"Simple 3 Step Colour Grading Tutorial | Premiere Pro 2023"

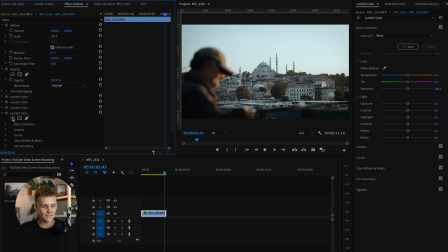[8:18]
And that is going to be just like this. We're then going to, oh, we're in the wrong one. Wait, are we? No, we can't be. Okay, no, we do have the new one. All right, there we go. Premiere Pro was just, I guess, being Premiere Pro.
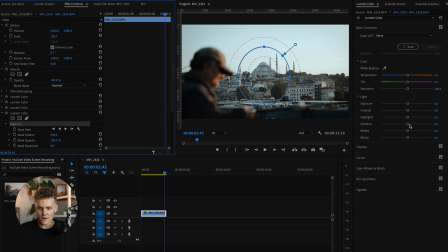[8:30]
Either way, what we're going to do here is we're going to increase the feather on this one like crazy, and we're going to drop the shadows because I really want this mosque to stand out a little bit more. As you can see, if I turn this off and then back on, it's a little bit faded. It's a little bit hazy over there. That could be from some light coming into the shot.
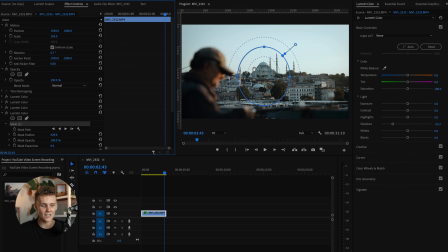[8:45]
Whatever the case, it's kind of perched up high on the hill, so I guess it collects quite a lot of light, especially at that golden hour time with it coming in. But either way, what we're going to do is we're going to drop the shadows here, and we're going to come back to this area here. Now, what I'm going to do is I'm going to play. I want to be able to play it, and I want to be able to see where the mask is the whole time.
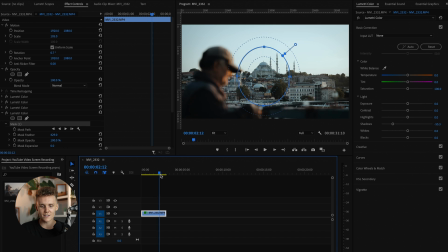[9:05]
Okay, that actually, I've done a pretty good job at shooting this, which means the mask doesn't need any tracking.
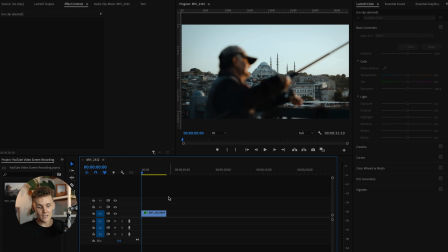[9:10]
So I'm fairly happy with exactly how that looks. And to be honest with you, this is our final shot.
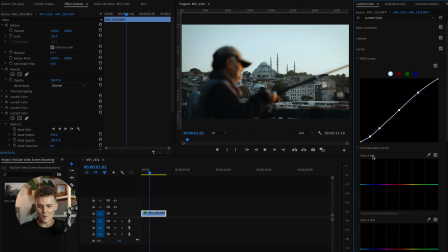[9:16]
So actually, before it is, I'll eat those words real quick. What we're going to do is we're going to come in here, and we're just going to drop the saturation. Well, we're going to drop the saturation on our first Lumetri color that affects the whole thing of the oranges just ever so slightly,
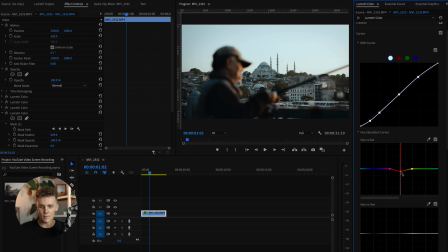[9:31]
just to make his skin a little bit more subtle. And there we go. I'm really liking this. So let's have a look. Let's watch this clip back. I think things are looking very tasty. Very tasty indeed. It's nice, it's simple, it's short, it's elegant.
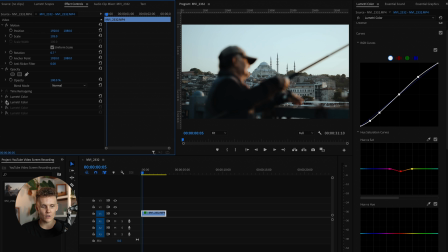[9:47]
And if we have a look here, if we turn this mask off, then this mask off, then this mask off, okay, things are looking all right, but they could definitely be better.
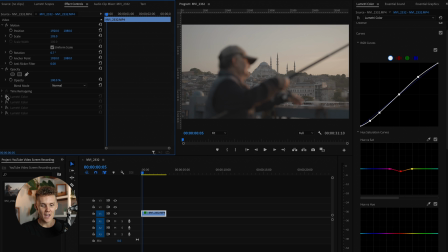[9:54]
And then boom, this is where we started. So if we turn this back on, that was our first two steps.
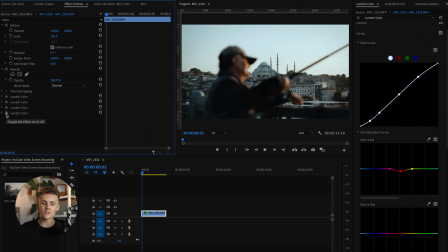[10:00]
And then just adding these subtle little touches around the shot makes it what it is. And that's pretty much a nice, simple, easy, quick three-step process. I mean, hey, how long have we been recording for?
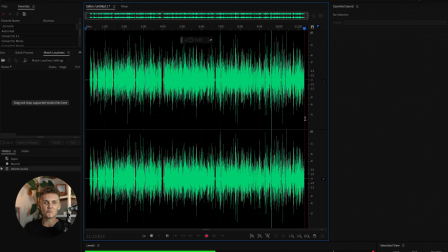[10:11]
We've been recording for like 11 minutes, 10 minutes, however long.
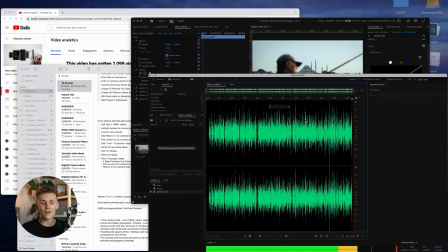[10:14]
But either way, that is just a quick little rundown of how to color grade inside of Premiere Pro, especially for beginners.
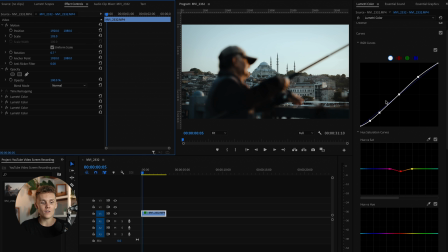[10:20]
I think being able to be shown the masking side of things, how to work with LUTs, especially if you're not shooting in log, and of course, and how to add contrast back into your shot, how to work with colors, this, that, and the other. It's fairly important. I think this is fairly basic. We haven't dove into every single tool here.
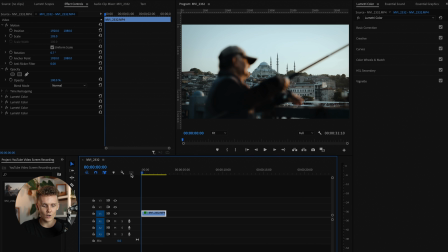[10:38]
But either way, I really, really like this shot. And we're just going to watch it back one last time. I'm a huge fan of this.
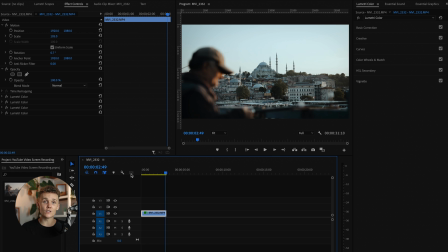[10:44]
Boom, boom, boom. Things are looking great. So guys, thank you very much for watching. And I'll catch you in the next one. Peace.